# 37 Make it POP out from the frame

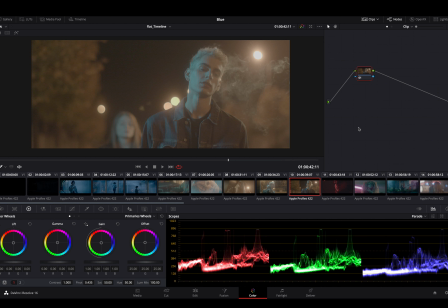So now that you are coming to the end of the color correction module, our module 3, we want to talk about making it pop out from the frame. So this module were all about the usage of white balance,
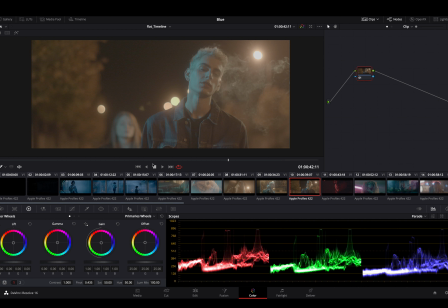primary wheels, and everything you need to prepare your clip in the best way, and being conscious on how to use the software in the best way and the smartest way to be ready for the color grade.
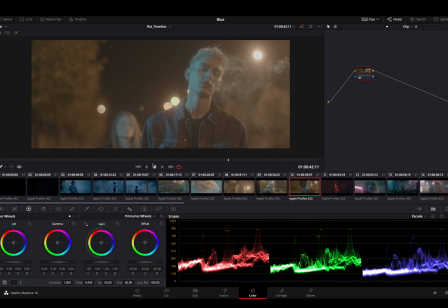But making it pop out from the frame, it's terminology that I use a lot when you want to enhance your image and when you want to,
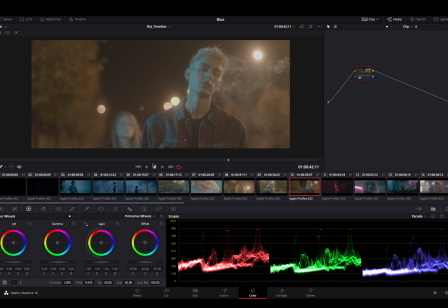create that kind of depth between colors and contrast and the depth that an image creates. Obviously, the first thing is that you have to shoot an image with that terminology of complementary colors,
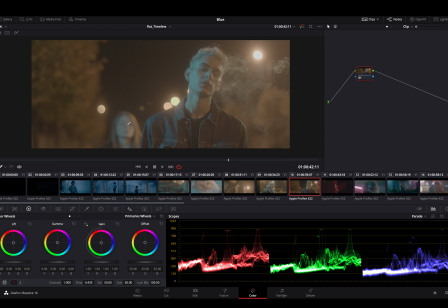like this one, when you have, I don't know, different colors or different values in terms of lights that create already depth, and you just have to help them out to pop. But there are also few
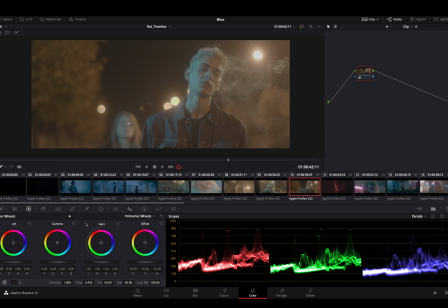things to know when you are into the color correction phase to make your image stand out. So we are into the blue project. I am on the clip number 10, and I'm gonna loop them, disabling the audio. So right now I want to
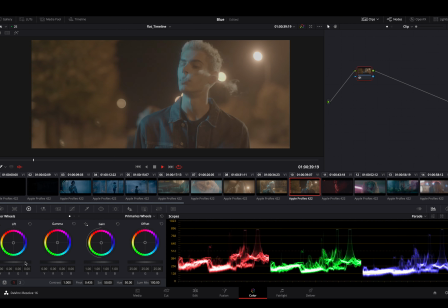create a really fast grade with my primary wheels and check if my white balance is fine, and check if I have to do something before my color correction,
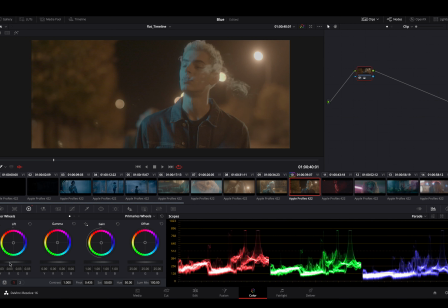before my grading. So I will start with the lift. I'll crank the lift down just right there. I will crank up the gain just a bit, and we'll push the gamma down. And for this node I am okay. On the second node I want to tweak the contrast up.
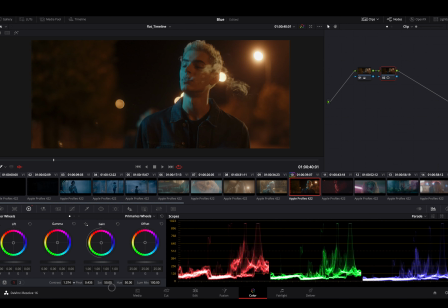I want to exaggerate that, and then I want to play with the pivot. And the fact number 1, when it comes to make it pop out, it comes to contrast. As you can see, just by moving the contrast and the pivot, everything is changing from my subject to the background.
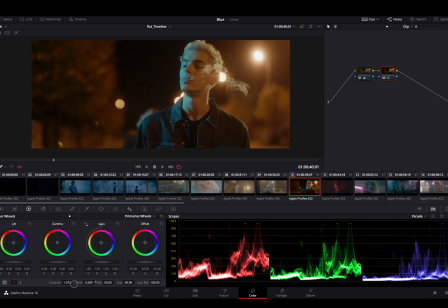Just watch how the pivot change, how everything changes in the image. The pivot is basically, as we saw on that gradient on some lessons ago, it's basically changing that S curve into my curve, S contrast curve,
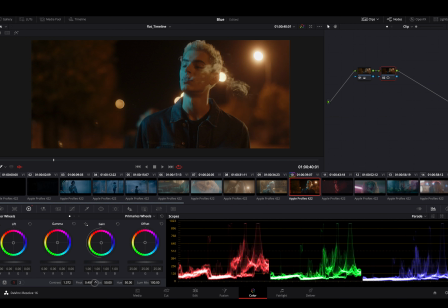making it smoother or harder.
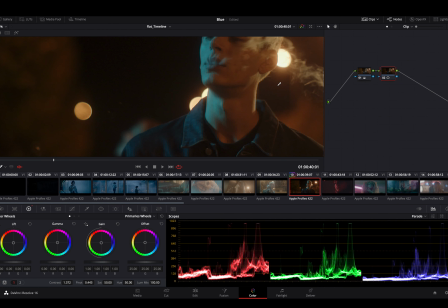And if we focus on highlights and mids, we can see how it's affecting our image.
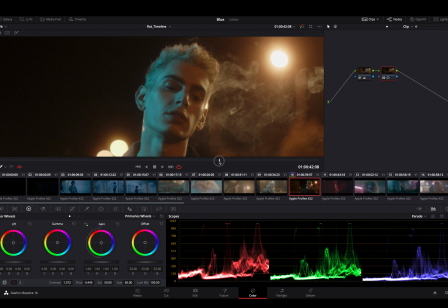So let's take that frame right here. Let's see where the contrast really take place, like there.
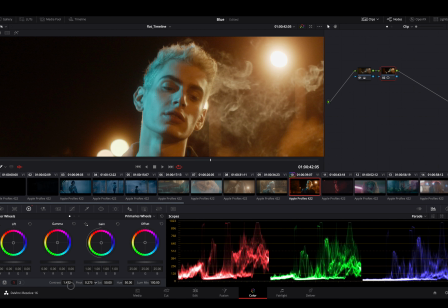And let's start playing with the pivot. Just look how the image start from washed out, completely washed out, to
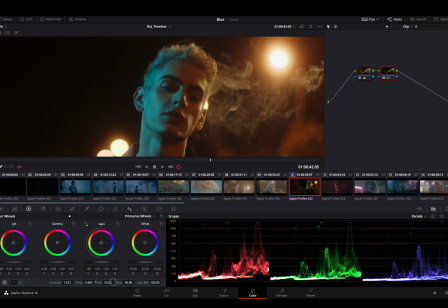being really serious, and where that S curve is starting to separate my blacks from my mids to my highs. Look at that. And the first thing that you have to know is to
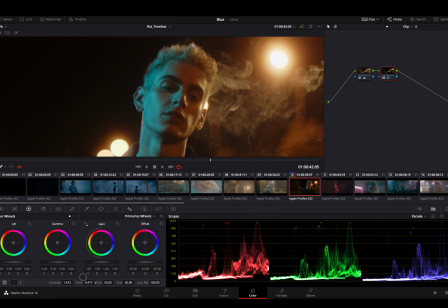settle the right point for your contrast and the pivot just after creating a standard balance.
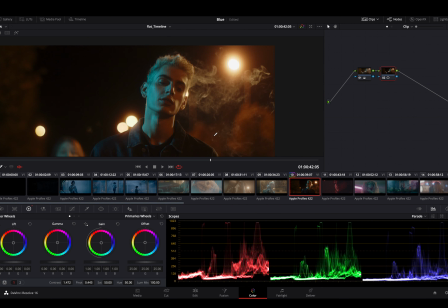So my first node, I normally make a standard grade.
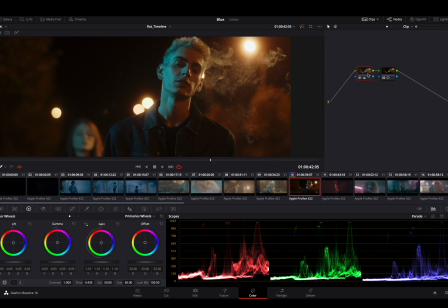I'm not overthinking on this first node, and then I start playing hard with the contrast. Playing hard in terms of time, playing hard in terms of taking that time in a serious way.